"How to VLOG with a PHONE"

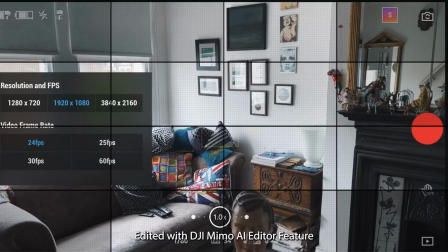8:12 For example, the FPV mode, first person view, allows you to fly your camera around like a fighter jet.
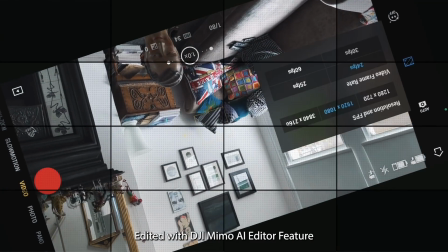8:19 This might suit some fast cuts with up-tempo music.
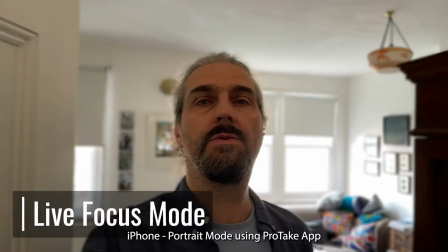8:22 I personally don't use live focus, but it's an option if you want that bokeh style blurry background,
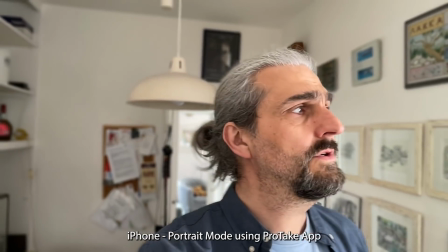8:29 especially if you're talking to camera or filming a human subject and the camera is pretty still.
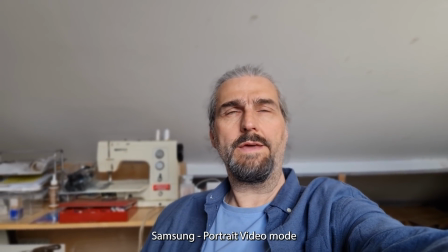8:36 Once you or the camera are moving around, this live focus effect doesn't work quite as well.
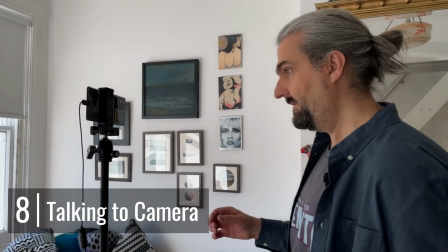When I'm talking to camera, I usually have the smartphone on a tripod,
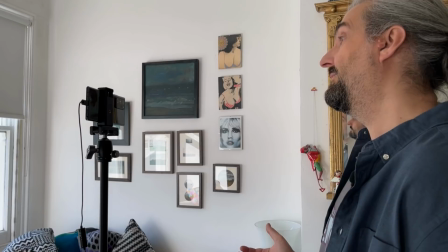8:53 but you could use the DJI OM4 with the little mini tripod or the OM3. So when I'm just standing and talking to camera, I use a little clip-on microphone but wired. And I also use my Samsung Note 20 Ultra. I think it looks slightly better to me. I think it also has a slightly shallower depth of field, so the background is a little bit more blurry.
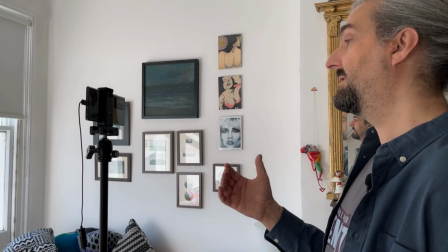9:14 So I use the main camera. I don't use the selfie camera because the main camera is better quality and I just look straight into the camera. So one tip is just to try to imagine that the camera is your friend and you're just chatting away and
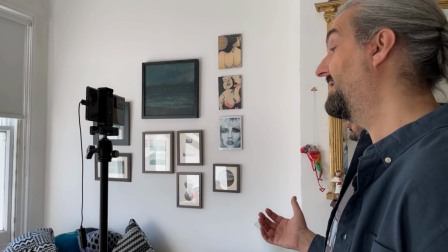9:29 it's kind of relaxed and you come across much more friendly in your vlog. So how do I do this if I can't see myself? Well, I usually set the camera to about 1080p, 24 frames per second. I get the angle right, so it's just straight on.
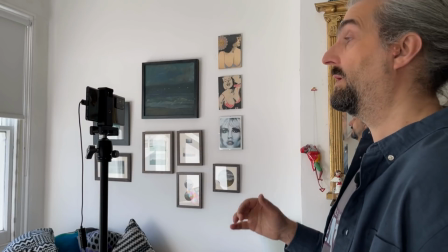9:42 Usually, you just want it as simple as possible, I think, for these kind of talking to camera stuff. I usually switch it to pro mode on the Samsung, but actually usually just leave it in auto. The thing is that I do have the option to fix exposure and focus if I need to. If the focus keeps going wrong, then I can just come around and fix it. It's very quick.
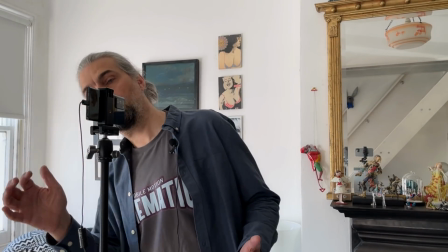10:01 So now I just start recording and then I run around and start talking to camera.
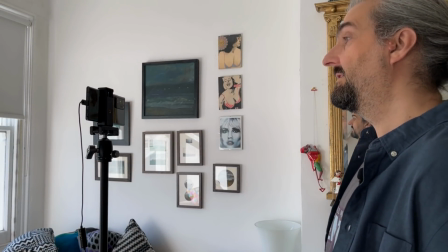10:06 You see the Samsung Note 20 Ultra has face detection, autofocus. So it should, as soon as it sees my face, go into focus. The only thing you have to be careful of, if there's faces in the background, that it might read that as the face and focus on that face instead.
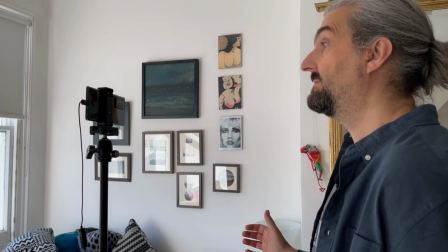10:20 So another tip is to make sure you have an interesting background, and preferably something that is connected to your chosen subject. So I mean, this is my parents' living room. It's not exactly perfect for smartphone filmmaking, but at least it's quite interesting. Preferably I would have something that is more connected to filmmaking, maybe like more of a studio.
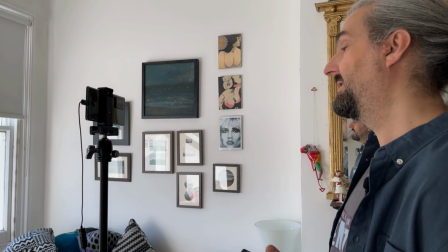10:41 I just don't have that opportunity at the moment. At least it's fairly interesting, even if it isn't exactly perfect for my theme. Yeah, so don't get hung up on having a studio space or having the perfect place to do your vlogging.
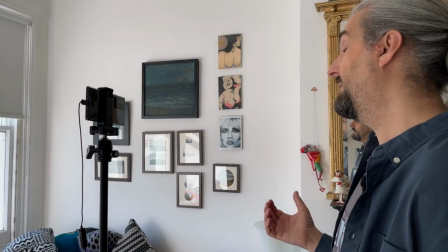10:55 Just go with whatever you have access to, and also with a space that enables you to do this regularly, because if you find yourself having to organize a space, it's just going to slow you down,
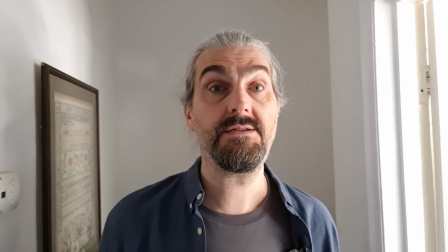11:06 because with vlogging you just need to be able to do things quickly. I'd also say don't record in front of a blank wall, because it's just a bit boring.
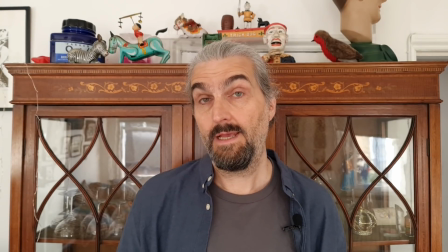11:14 So what do you think my next tip is? That's right, don't stand too close to your background.
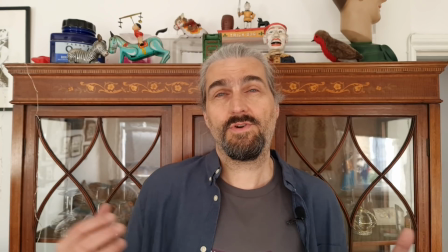11:19 It just doesn't look good, and it's sort of cramped and distracting for the viewers. Also, it will help you to get a blurrier background if there's more distance. So basically, to get a blurry background with your smartphone,
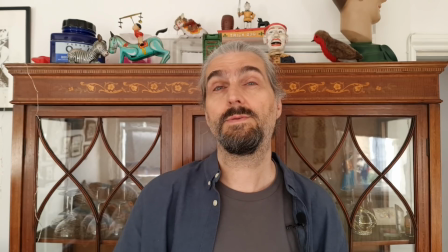11:31 all you have to do is stand quite close to the smartphone and then have your background at a good distance,
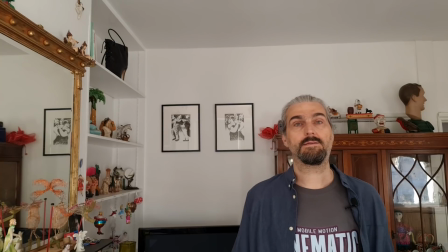11:38 and then it should be slightly out of focus. So my next tip is make sure to frame yourself well.
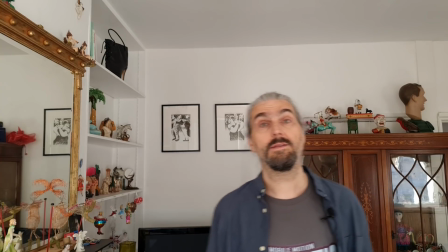11:44 So basically you want yourself either in the middle. Also use the rule of thirds.
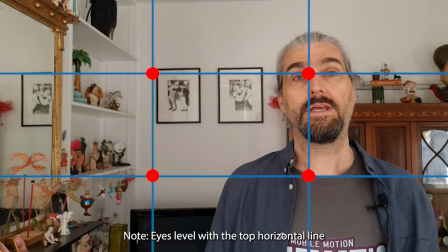11:50 So if you put your grid on, and you'll see there's two vertical lines. So if you're positioned on either of those vertical lines, that also works as a composition.
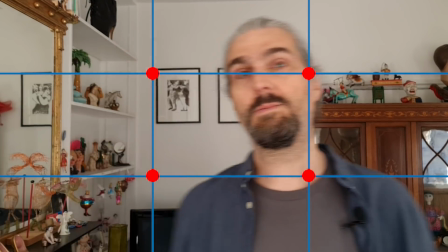12:02 So sort of maybe here, talking to camera, maybe here, talking to camera, but most of the time, just in the middle. After the first try, I just go around and check to see what I've got,
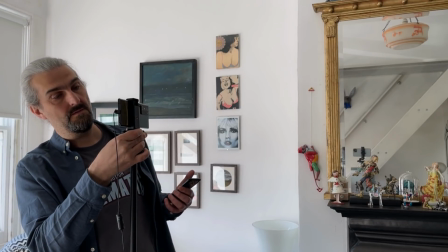12:16 maybe adjust the camera angle to get it right, check that I've performed it okay and I haven't stuttered.